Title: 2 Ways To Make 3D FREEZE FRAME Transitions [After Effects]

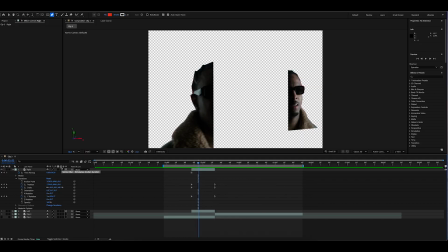189s
We are then going to toggle over this motion blue icon here and click that as well. and as you can see just by turning it on and off that's going to add motion blur to the freeze frame cutout coming in to make it a lot more realistic and when i play it back
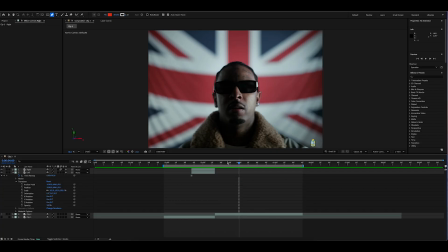201s
i like the look of that now what we're going to do is we're going to go to the left keyframe and do the exact same thing and we can pretty much just click
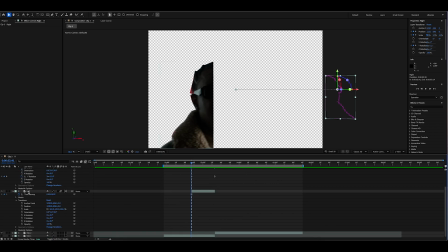209s
the transform of the right side copy it click on the left and paste it the only thing we need to
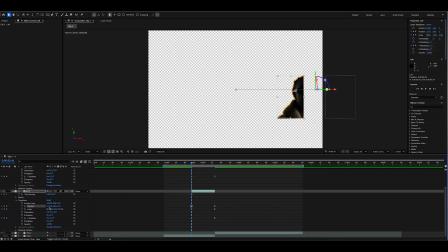216s
change is the position and just make the position start on the left side of the frame and then we press play
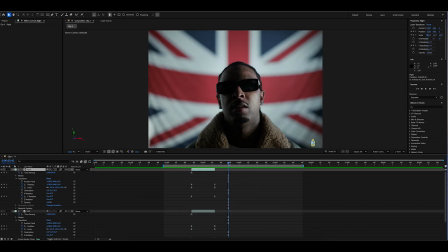223s
we've got both sides spinning in just like that to enhance in a bit more we're going to select on the right and align our cursor to the start going to add the
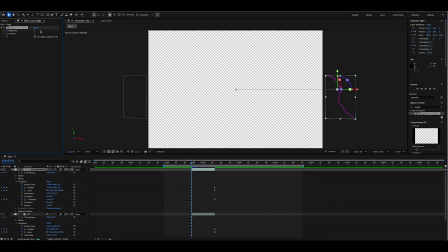230s
effect brightness and contrast we're going to keep having the brightness at the start push that to 150 go to the end reset it and then go down the timeline and easy ease in and then we're just going to put our cursor back at the start of the clip click solely the brightness and
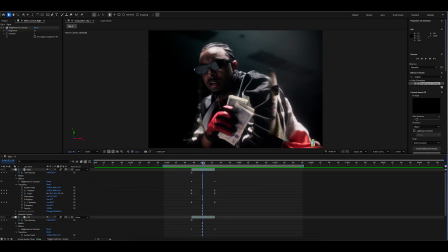247s
contrast copy it and then click on the left and paste i kind of want the effect a little bit brighter so i'm just going to click on the clip and click command d probably until i think the brightness is the best i'd say around there so that's three more times and then just
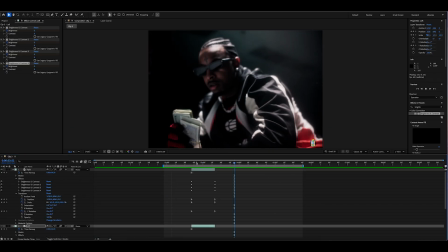264s
do the same thing with the bright and when play it back it kind of has like that shine swooshing effect and it looks great what i'm also going to do is i'm going to right click new adjustment layer i'm just going to add a glow effect i kind of like the vr glow so i'm going to add that and i'm going to drop down actually i'm just going to rename it glow i'm just going to go down to the adjustment layer and keyframe the luma threshold drop it down slightly until you think it suits your footage the best let's say around there is good maybe keyframe the brightness and up it just a tiny bit and then we're going to go on the adjustment layer move over maybe maybe six eight frames around there reset go to the other side around six eight frames reset it again select all
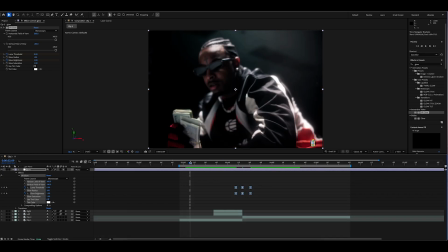317s
easy easing then we play it back yeah
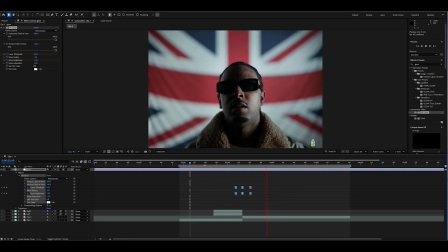322s
that looks really good it makes that freeze frame transition just a whole lot more impactful when it hits on the next clip and that is how you create the first 3d freeze frame transition this next effect we're kind of going to make it look like a bunch of 3d parts of the cutout they're going to crash in through the sky to do that the first thing we're going to do is make three freeze frame layers just like we did before in the first transition
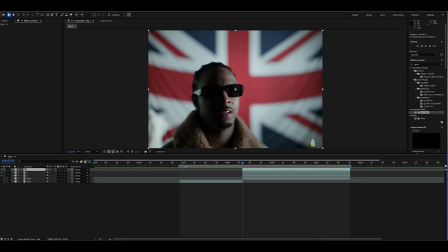343s
i've got three now just label them one two three and now i'm going to use each layer to cut out a separate part of 21 savage here i've actually just added another layer here and i'm going to make that the top half of his head and then the bottom half of his head
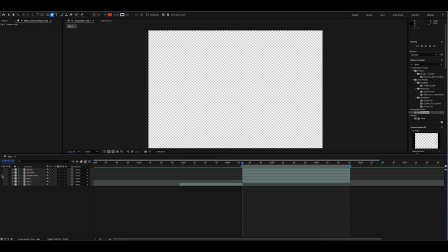359s
all right so as you can see i've got the glasses top part of the head bottom of the head and the torso if you mess
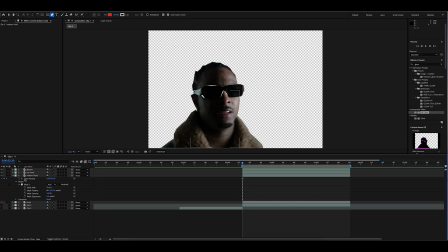365s
up a bit of accuracy kind of like i have here what you can also do is you go to your layer go down to mask and mask expansion and that's just going to expand more of what you selected as you can see here and also change with the feather make it more blurry more smooth then we're going to make all four 3d layers like before select them all move them halfway and crop them to the first frame basically i'm going
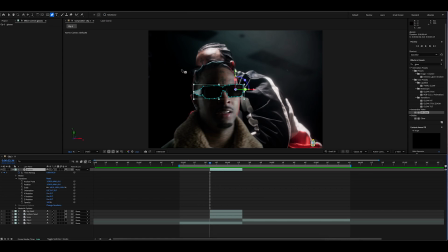386s
to now start animating each different cutout towards one corner of the footage i'm going to drag the cursor to the end keyframe the position and scale and put my cursor back at the start and then start pushing the position
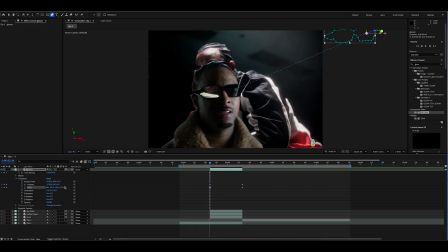403s
to the top corner until it's completely out the frame and then i'm going to make the scale around 40 and i'm going to keyframe the x rotation and the y rotation and then i'm Turn it a bunch to make it spin. That's what I think I like. Around there is cool. And around there is cool as well.
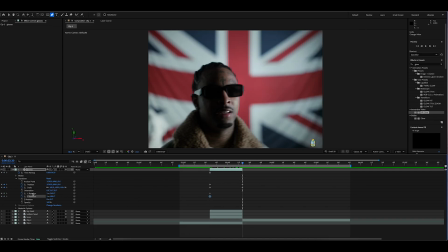422s
And then drag to the end of the clip. And just select both of these. Right click and reset. And select all the keyframes. Right click and easy easing. Playing it back, I think there's too much spinning.